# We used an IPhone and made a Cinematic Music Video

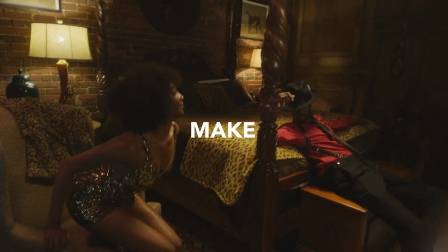shooting on a Red. We can make cinematic videos with this.
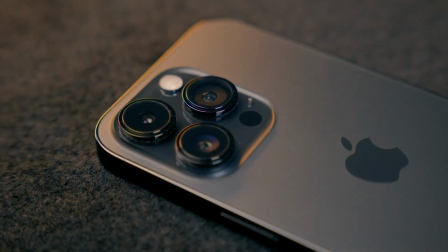Ever since Apple dropped the 15 Pro and Max with ProRes recording, all I've heard is you can shoot on an iPhone now.
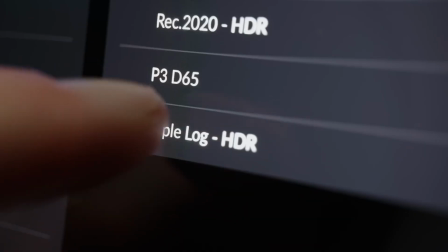You don't need a professional camera. Well, I'm here to tell you everything that you think in your head about shooting on an iPhone is 100% wrong, and in a lot more ways than you think.
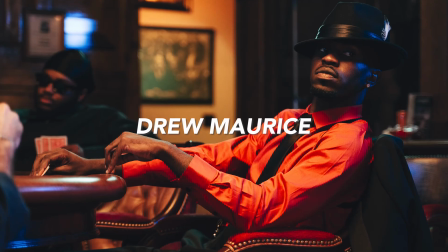But just saying that isn't enough, so I decided to team up with Drew to shoot a music video to his song, Your Man Ain't Me. First step was putting together the concept. When thinking about shooting on the iPhone, there were immediate downsides that I knew I had to work around. The lack of bokeh, the limited lens choice, etc.
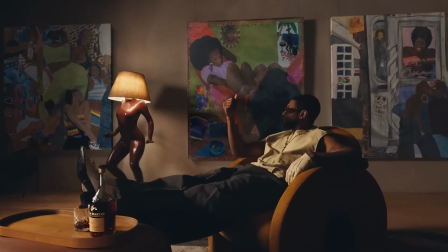And unlike Apple or Usher, who has done some things on iPhone, I didn't have a virtuously unlimited budget to pull from. So there were a few parameters that helped me narrow down my idea. One, I knew it would need to be in one location. That way, we can maximize our time in one spot and make the lighting look as good as possible. Two, the location needed to be something unique that had a cool aesthetic already, so it wouldn't look bland. And three, I needed to add some kind of element to the video to make it interesting enough to trick the mind and make people forget that we're actually looking at footage from an iPhone.
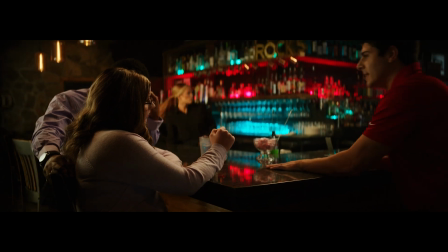I immediately came up with the idea of shooting at a bar, since I've had so much success shooting at bars before, and they give interesting looks.
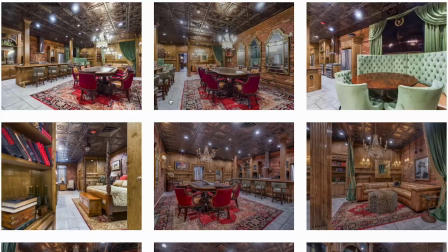I hopped on one of my go-tos, Peerspace, and ended up finding this really cool 1920 style speakeasy loft.
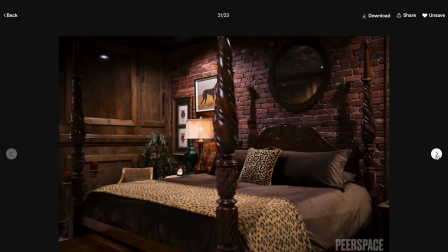A real Al Capone vibe. I loved the aesthetic of it, what it had to offer in terms of number of rooms, style, and even props with the poker table and poker chips. In my treatment, I decided that I would incorporate the artist dancing in the video.
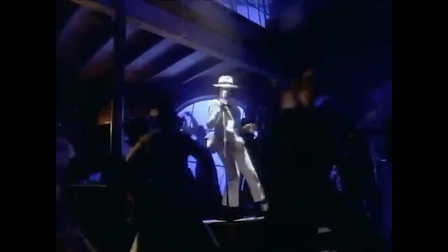I was given the visual Smooth Criminal kind of vibe, because you know, your boy a smooth criminal.
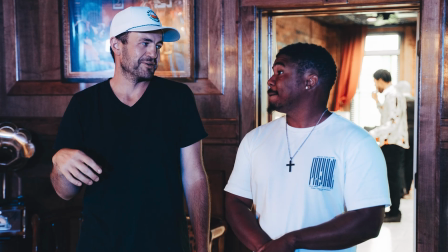Once we arrived on set, I did a walkthrough with my AD and DP as the AC, that's a lot of abbreviations, built out the rig of the iPhone.
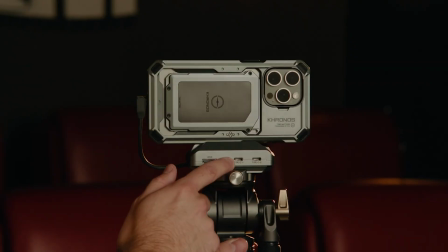Here we decided to go with Tilta's new Chronos cage, which gave us the ability to hook up multiple accessories to the phone,
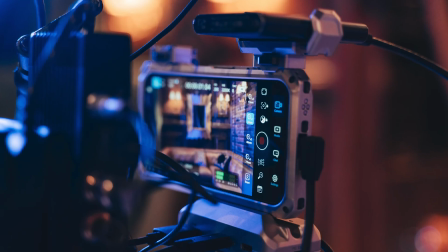such as external power, external memory, a wireless focus system, and so on and so forth.
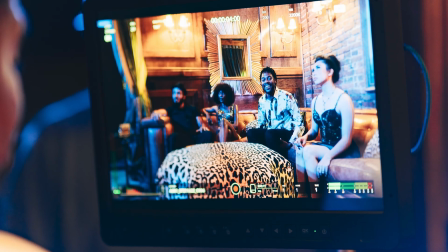Once our rig was built, we lit our first scene, which featured our model sitting in a private section with an underwhelming boyfriend.
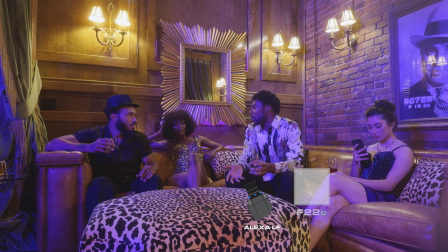To light this scene, we used the F22C above their eye line, tilted down as our key. We then mounted two tube lights behind the mirror that you see behind the model. We set those to this purple color. And then a 4-foot tube mounted above the Al Capone photo, which acted as motivation for our tungsten practicals.
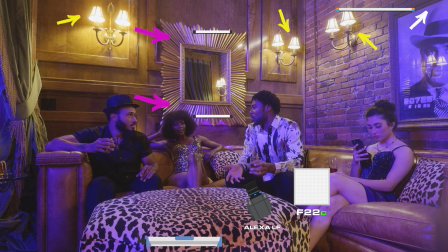Far behind camera, we had a 2x1 Gemini set to a violet color to add a bit of distant atmosphere. So you felt like, you know, we were at a club or a bar. And lastly, we attached an Aperture MC Pro above the camera for a catch light whenever we moved in for tighter shots.
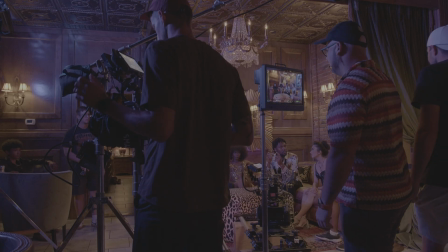I do believe Haze would have added even more life to this shot, but unfortunately the location was hooked to the city's fire station, so we didn't want to risk triggering the alarm and having to shut down the shoot for hours. We did, however, put the iPhone on a dolly for some cinematic movement.
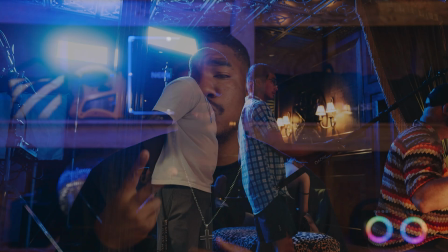Our next scene was our poker table with the artist. We set up two 2x1 Geminis high up and sort of skipped them across the ceiling.
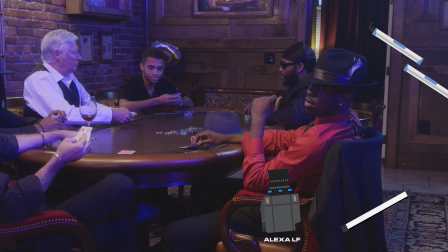To camera right, we had a 2-foot tube light set to a blue color, which we used as a kicker on our artist.
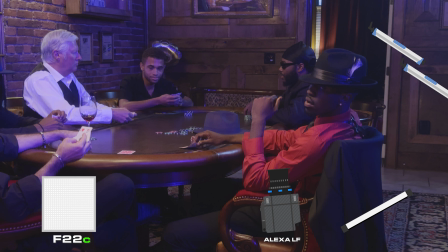And then we had the F22C across from those Geminis spreading across the table, which was motivated by the chandelier above.
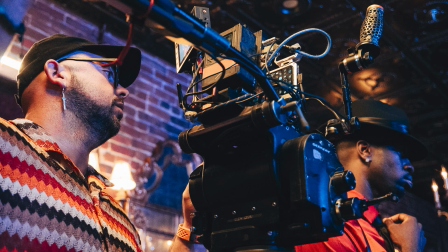Moving forward from here, we came off of the dolly and put the iPhone on sticks. We pulled back the camera and shot our first dance sequence of the music video. Since we were pointing in the same direction, everything stayed the same for the most part.
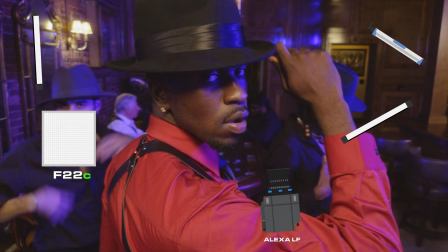We did, however, add a 2-foot tube high up camera left as a kicker and added an F22C to use as the dancer's key.
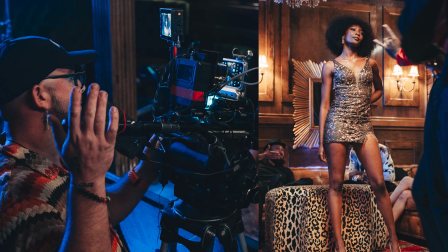From here, we flipped the world and shot from the artist's point of view, capturing the interactions of our model, who in the scene was on her feet admiring the artist. Normally, flipping the world, you would have to change a lot, but here, we just pulled the F22C back a bit and had the MC Pro as a catch light.
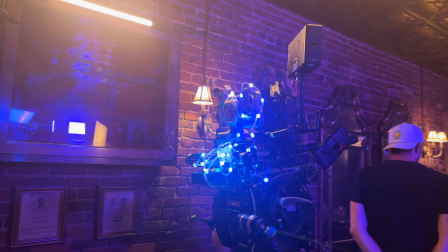A fun note though is that my DP added a flare effect by hanging some stripped lights around the lens of the iPhone,
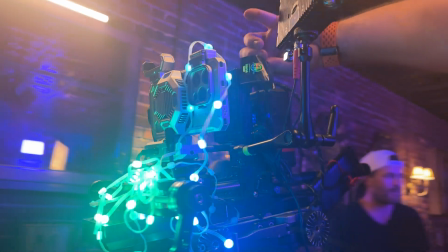giving it a subtle but cool type of flaring.